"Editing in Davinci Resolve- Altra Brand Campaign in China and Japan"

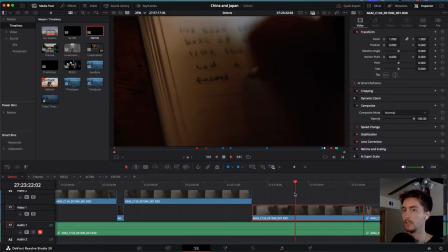okay, good. We have face cancer.
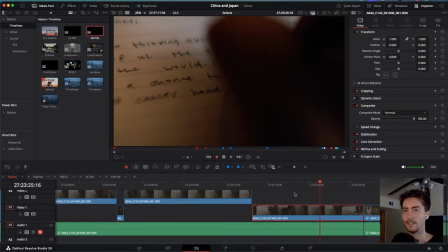Thank you, sir.
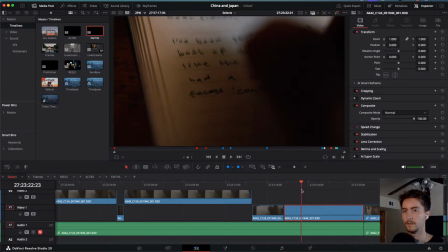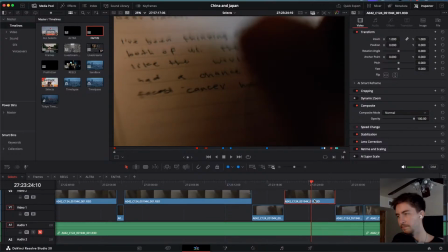Peaks to Reefs, are you from my Instagram, from YouTube? Tell me about yourself, sir.
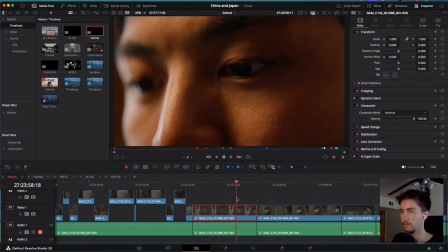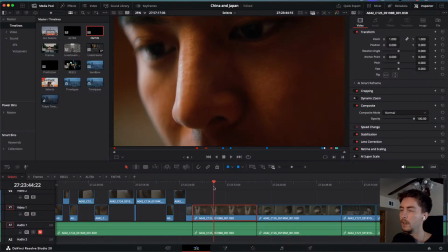Okay, I need more his eyes, not really his nose. Yeah, that's better.
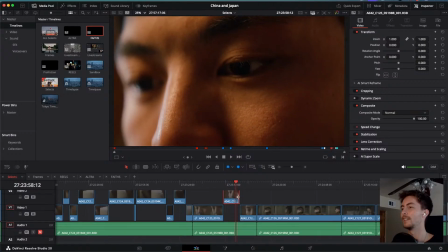We're like really in his pores right now. We said, Jackie, you better have good skin because we're getting really close up to your face.
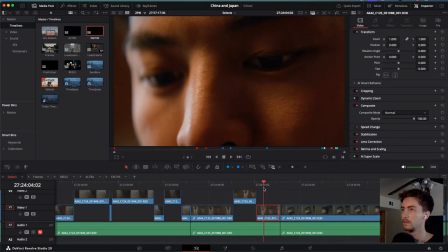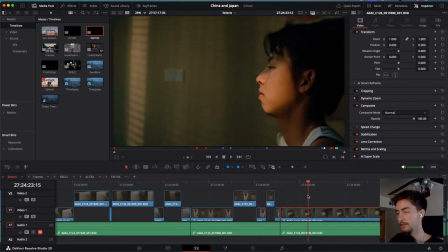And guys, so the lighting setup for this, we had a projector mount outside.
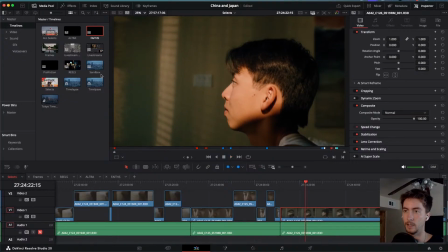This actually took so many tries to get. So this is the window here outside. We had a 300-watt light blasting to get this morning light. But to get it on his face, we actually used a projector to light his face.
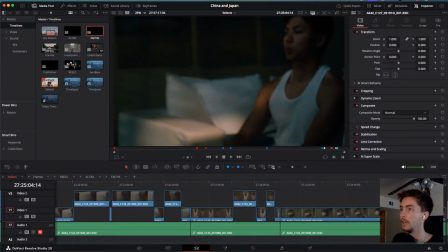But we
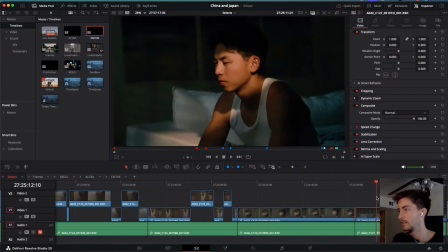couldn't get it right. So it took us lots of attempts and also moving the camera.
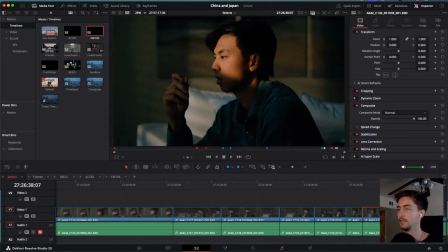But eventually, I think we got a nice image. Like, I think this is a nice image because we're getting contrast right here. Instagram, part of KC was blown away with your My Year, big inspo, seeing the progression in those vids of yours from 2021 through 2024.
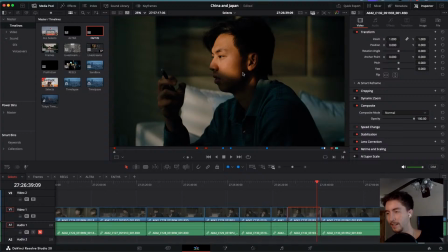Man, thank you for being here. That is great to hear. I'm actually working on a video right now about pressure and the making of pressure, and also I have a little BTS of me talking to the camera before I even wrote the script for pressure,
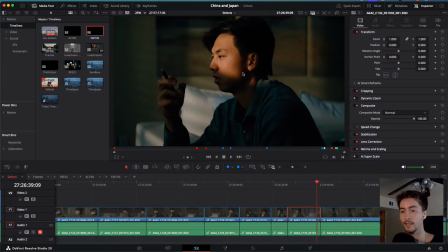being like, this year I basically, this is the last shot for me to win. Like, it's basically winning or nothing. And I'm putting out a video about that whole process.
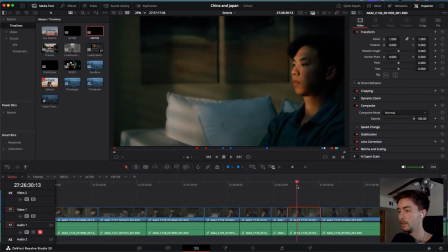And I really gave it my all on that last one.
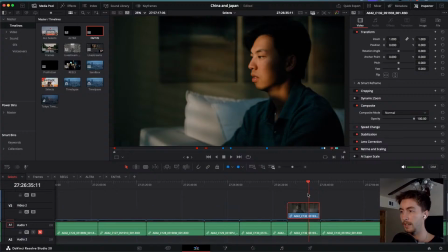But I appreciate you stopping into the stream and saying what's up.
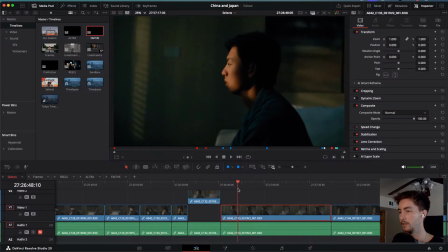What's your name? I may know you through KC already. So the goal here was to get...
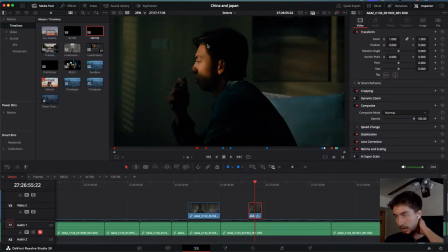So with lighting, I don't like filming on anything besides the shadow side. Thank you, sir. Thank you for being here. I have a lot of BTS and stuff, like
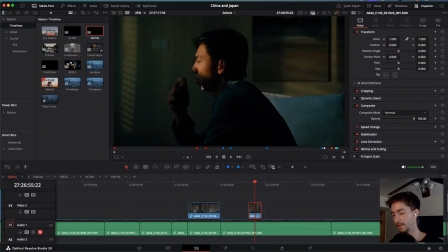breakdowns of the lighting and the script and all that stuff too. A big rule in cinematography is shoot shadow side, so you want the light actually to be on the other side of his face.
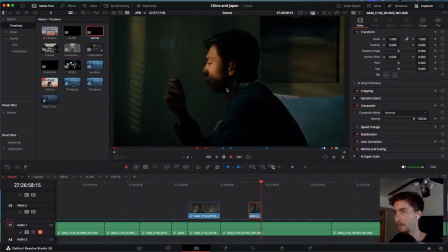But for this, I didn't want this whole face lit up. I want to see some shadow on his ear, on his neck. I want it to be like it's coming through the window, like it's little light. And I think it turned out pretty good.
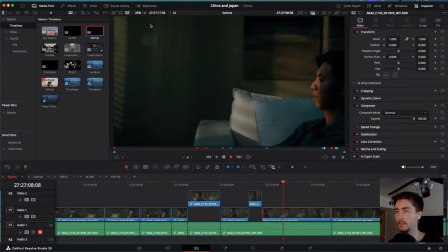I'm gonna remove this light switch in the edit, I think.
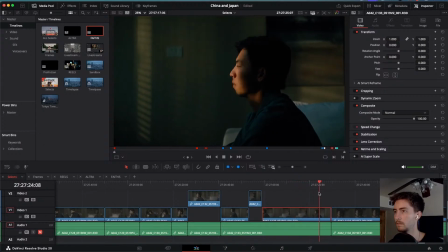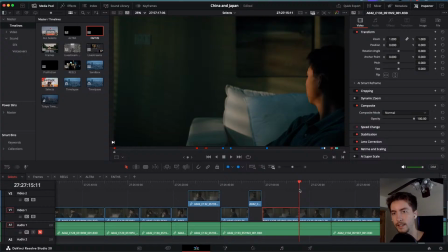Peaks to Reef, Adam Schilling. Sounds somewhat familiar.
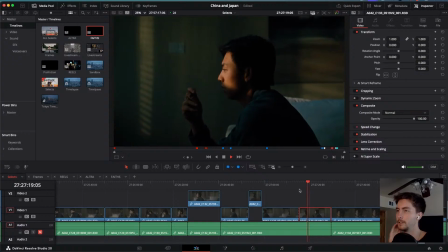Are you competing in the new Colder Creative competition, the drone one? I don't know if you saw him release that.